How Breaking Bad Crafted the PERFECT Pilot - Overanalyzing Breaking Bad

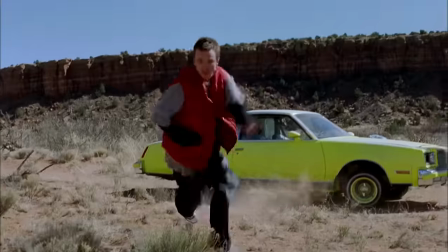1992s
But hypothetically, Breaking Bad could've ended after this single match, so that's pretty neat, I guess.
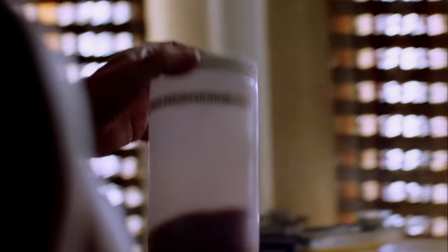1998s
And actually, looping back to Hank's raid, we focus on the chemicals as Walt takes red phosphorus.
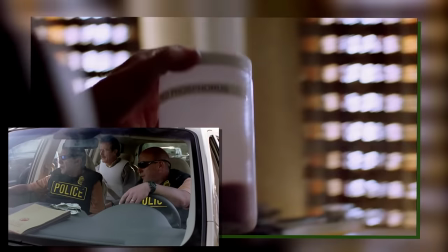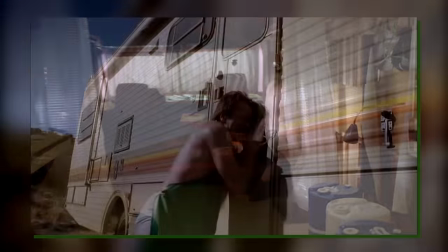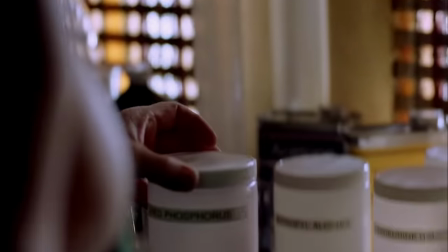2014s
This shows us the first instance of Walt using brains rather than Braun, something we'd see plenty of times throughout the series.
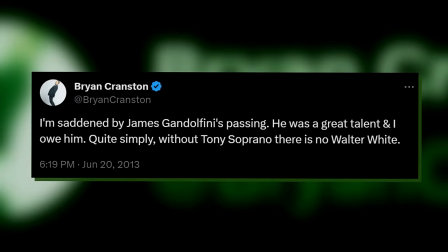2020s
Gilligan and Cranston have both been very clear about how much of the macro story of Breaking Bad was shaped by The Sopranos.
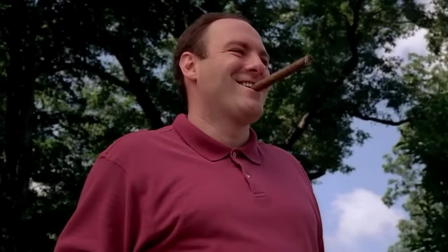2026s
And don't worry, I'm not going to give any spoilers, but with Tony, he is already a very powerful dude right from the get-go,
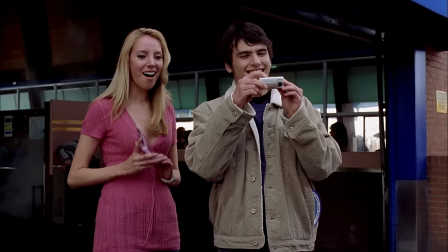2032s
whereas with Walter, we start with your everyman who basically doesn't stand up for himself at all.
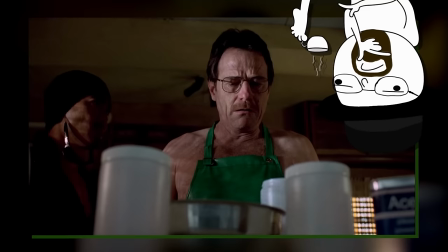2037s
And I think it's because of that that these crucial turning points in Walt's character always hit super hard exactly because we never expect these sorts of things from him.
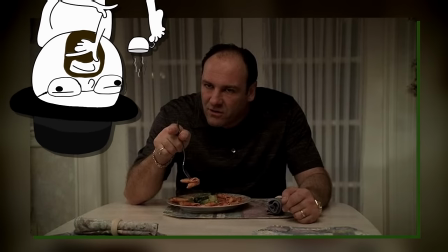2045s
But the thing is, unlike Tony, who is actually capable of these things,
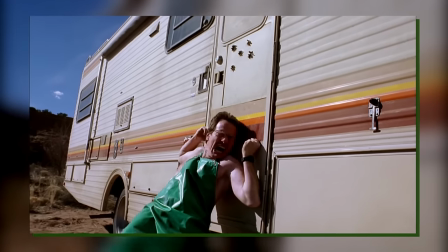2050s
early seasons Walter is always pulled back by that, well, inexperience.
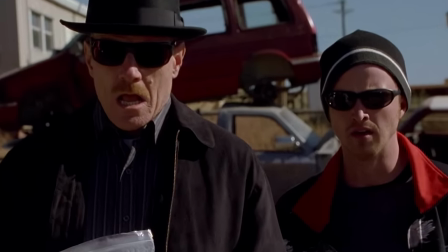2054s
Each and every one of these huge explosions are always juxtaposed by the whole plan completely falling apart.
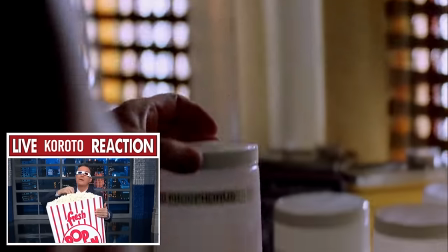2061s
I think that is exactly what made Breaking Bad so addicting to watch, because it wasn't just a huge plan,
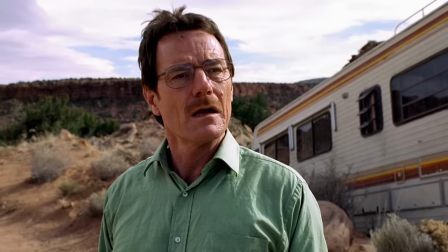2067s
there was also a how are we going to get out of this huge plan. To use a season 1 example, the whole bathtub plan.
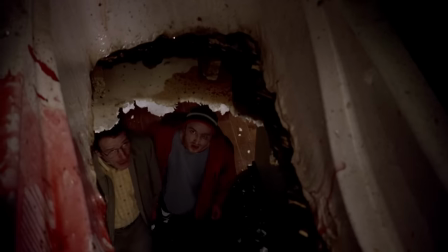2073s
I mean, it worked, but it also, like, really, really, really didn't work, right?
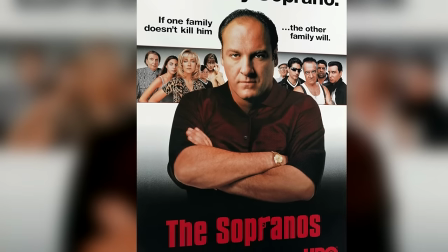2078s
And by the way, I know a ton of people who love Breaking Bad still have not watched The Sopranos.
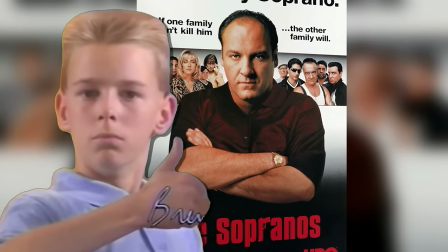2083s
Please fix that. It is a much, much slower burn, but I think it definitely still holds up and will shed a whole lot more light on how Breaking Bad even came to be.
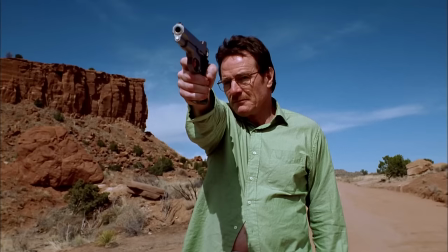2092s
But anyway, with Crazy and Emilio now blasted, we go full circle to the opening, only this time we actually see the whole thing through.
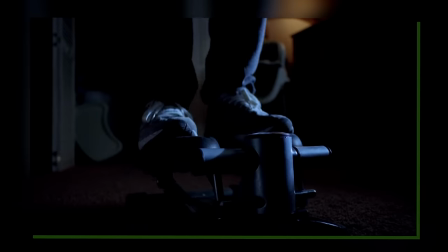2099s
Walter is not a Chad waiting for his capture. No, this is still the same dude who, just a few days prior, wallowed in misery while staring at his wards.
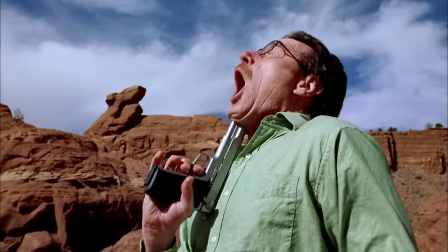2107s
And so, he briefly gives up entirely, only to realize that the gun still has the safety on, and then it just goes off into the ground.
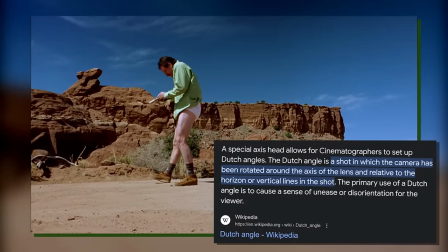2114s
And I think the framing here is also super intentional, with it being this ever so slightly canted shot to portray Walt's distress.
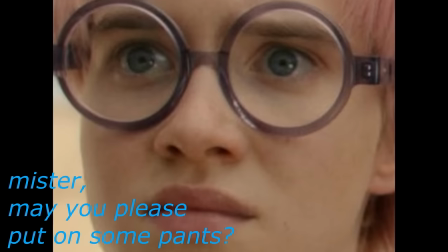2120s
It is also pointing upward, making Walt look smaller and more insignificant. And of course, Pete is also literally half-naked, so it accentuates that absurd side of him.
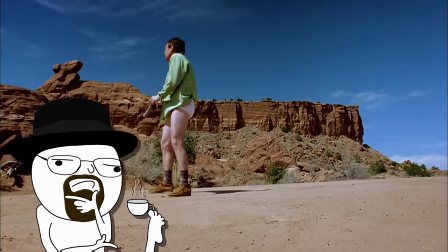2130s
But my favorite bit is actually just the prolonged stationary shot which allows us to see Walter just awkwardly stumble around for a bit trying to figure out what to do.
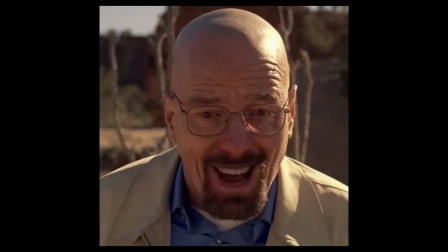2138s
I think it just really captures that unease. But to completely subvert that, Walter of course notices that those are not cops, those are firefighters.
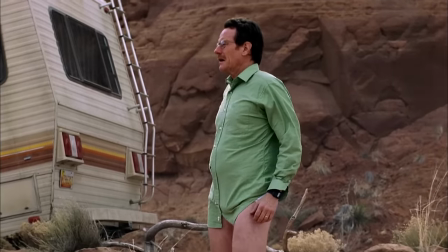2147s
And so, Pete just puts the gun behind his back and hides in plain sight.
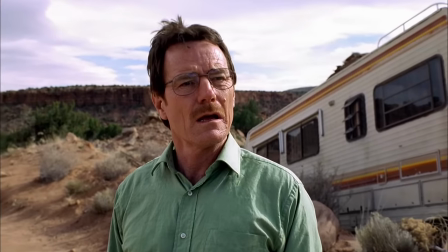2152s
This is effectively Walter's first dance with death and its conclusion is just about as absurd as the rest of the situation.
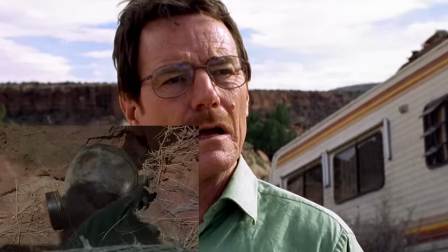2159s
He might be incredibly intelligent, but when it comes to this business, he is a pantsless fool.
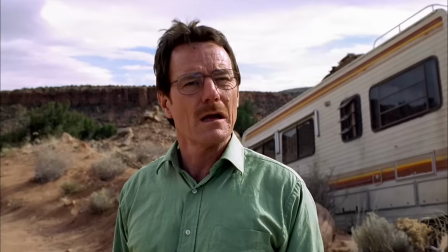2164s
And just like that, the music goes from that intense metal to a far more upbeat vibe.
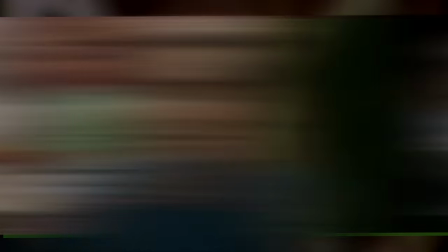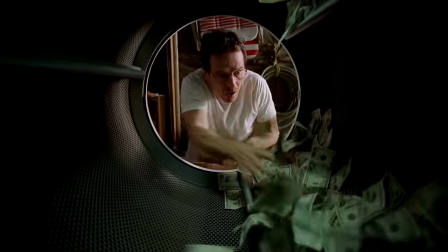2177s
I think this is supposed to be a dryer, but it now brings the money into the absolute forefront,
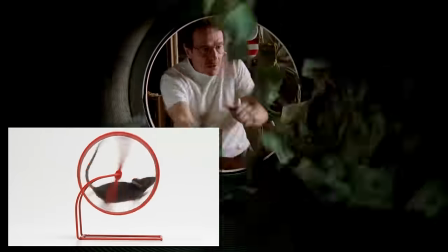2182s
while also framing Walter as if he is now a rat in a wheel that is just trying to chase it down.
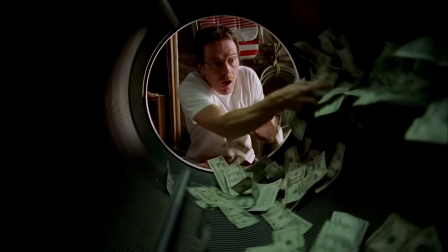2187s
Even with these just handful of bills, he is already trapped and is just chasing around for it.
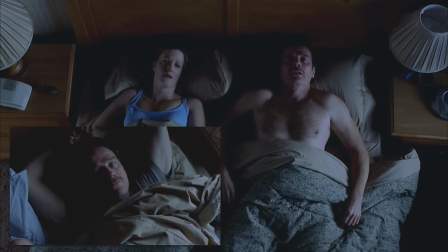2192s
And the final shot of the episode also brings us full circle as he gets into bed. Only this time, he is not sleepless and he is not alone.
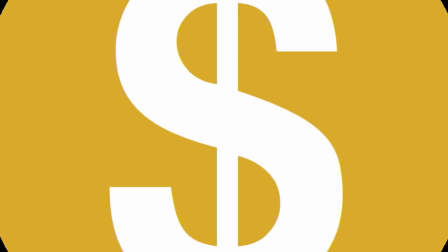2200s
Instead, he pushes onto Skylar and, well, you know. As he himself said, he is now awake.
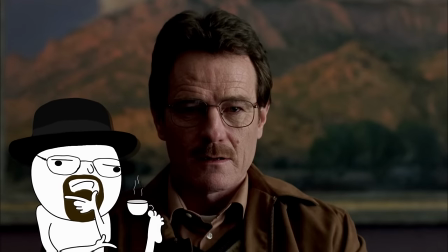2206s
I think the purpose of the pilot is to show us just how numb to the world Walter is. To break him down completely and to show us how, once pushed to the brink,
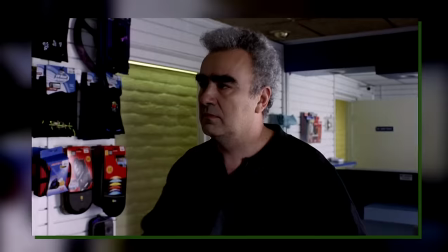2215s
even a man like Walter can quickly turn to, for lack of a better expression, the dark side.
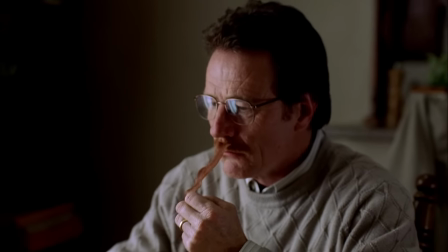2220s
It doesn't dramatize any of it, it just shows a man who has a lot of money issues and an avenue for potentially some quick money.
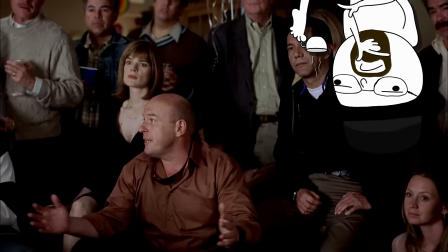2227s
It begins to ask whether everyone involved in this business is truly evil or perhaps some do it simply out of necessity.